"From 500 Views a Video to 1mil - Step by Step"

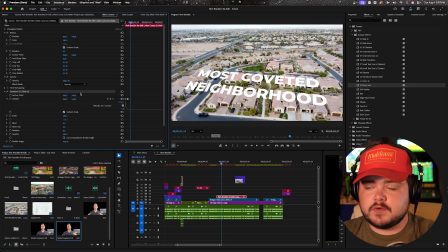Now, a cool thing is it'll kind of save as like a nested sequence, and you can just add the slide in at the beginning here. You can even add motion to this and adjust it however you want.
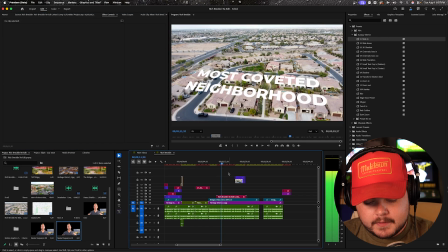It'll just be treated as its own video clip inside Premiere.
And really cool neighborhoods, master plan community right here in Gilbert, and that community is the Bridges.
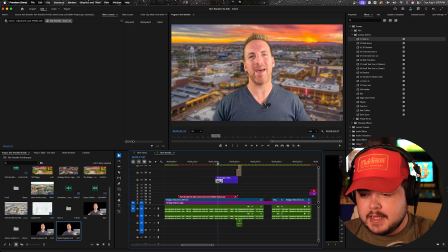Okay, so we're going to do another transition here again because it's been a little bit, and I'm going to do 2 transitions back to back, but I'm going to keep them different.
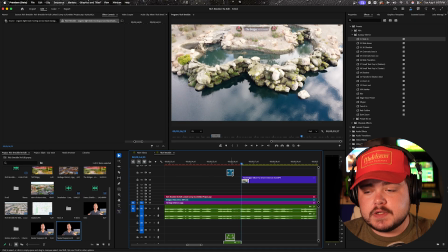I'm going to do like a little light leak transition or like a film burn transition here
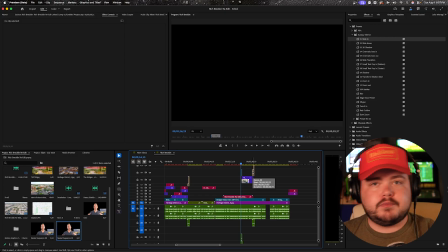instead of the wipe one where it's like all moving around crazy like the zoom in transition.
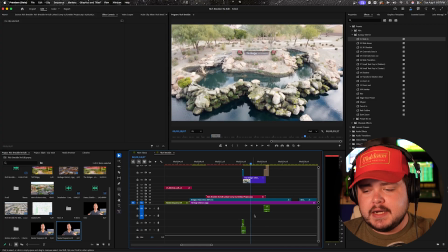And that community is...
And we added some sound effects. This is a preset that I've built out. All you have to do is find a camera shutter audio clip and a little bit of like a swoosh that's quick.
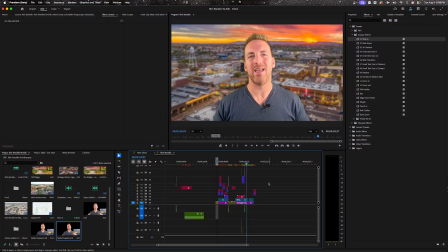And a light leak. My camera died. We're going to keep rolling. Last thing.
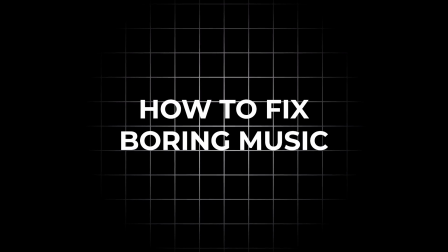Now we need some music. I find all my music on artlist.io. You can find yours on Storyblocks, on Epidemic Sound, but I'm able to clear my clients' videos with copyright-free music through Artlist. So that's what I use.
Your neighborhood, the place where you call home to have miles of walking trails,
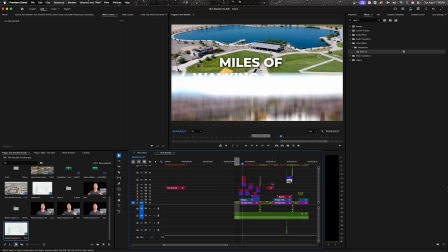I do usually just pick like an upbeat lo-fi hip-hop, and it just sounds better and looks better.
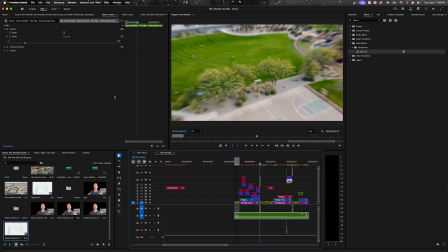And I usually take this here, and what you'll want to do is you're going to want to go like the very first hook.
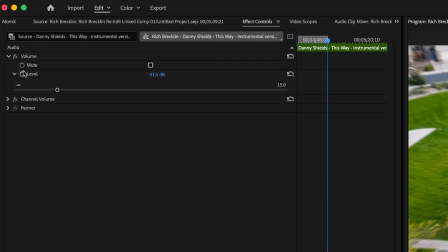You're going to want to go to your actual effect controls panel. You're going to want to keyframe your audio here at about wherever it's at, which mine's at -31.5. Drag it out a little bit and keyframe it down to, let's just say, -37.
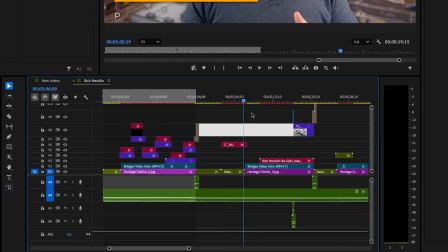So now we've got a slight audio decrease when he gets into the meat of the video, which is going to be a lot less distracting,
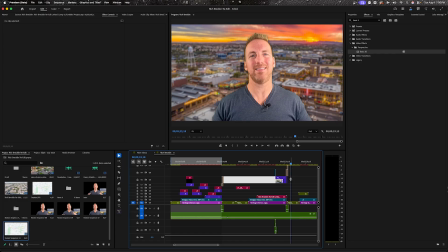and your viewers won't even notice it, but the beginning, they're going to want more volume and loudness happening. So that's a simple fix right there, that it keeps it more engaging without being overwhelming.
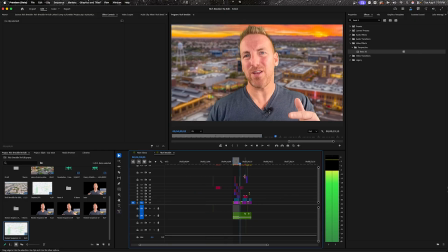This is the video for you, because in today's video, I'm going to cover just that.
Okay, so let's watch the changes that we made.
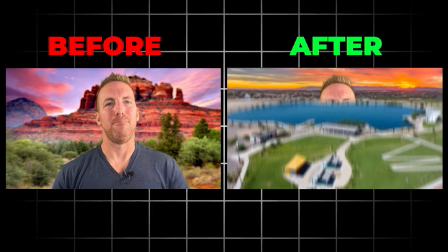So if you want your neighborhood, the place where you call home, to have miles of walking trails, multiple lakes where you can fish,
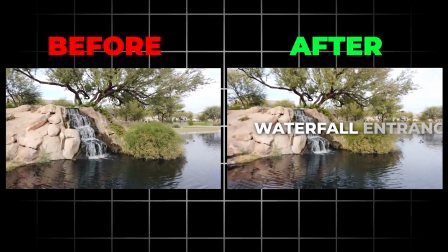splash pad, parks, a gorgeous waterfall entrance, close proximity to shopping,
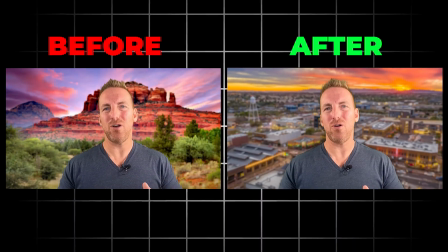to other large parks in Gilbert, well, this is the video for you, because in today's video, I'm going to cover just that. Welcome back. It's Rich Brecklin with Arizona Life and eXp Realty.
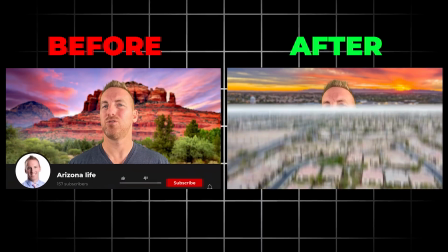Just like I said, in today's video, we're going to cover one of the most coveted and really cool neighborhoods,
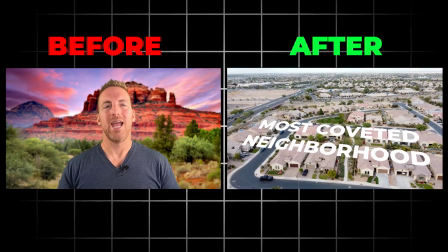master plan community right here in Gilbert. And that community is the Bridges.
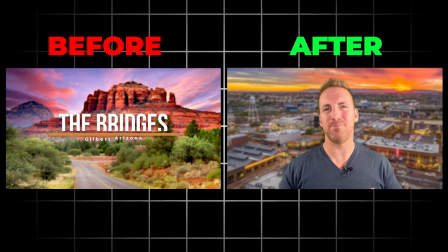The Bridges of Gilbert, not the Bridges of Madison County, not the Bridges of Maricopa County.
This is exactly what I do for clients every single week. Take raw footage that feels overwhelming to you, and I edit it into a polished video that has a potential to go viral. If you want to see the exact principle behind the biggest fix in this video, I recorded myself doing that right here. Go check it out and fix your videos today.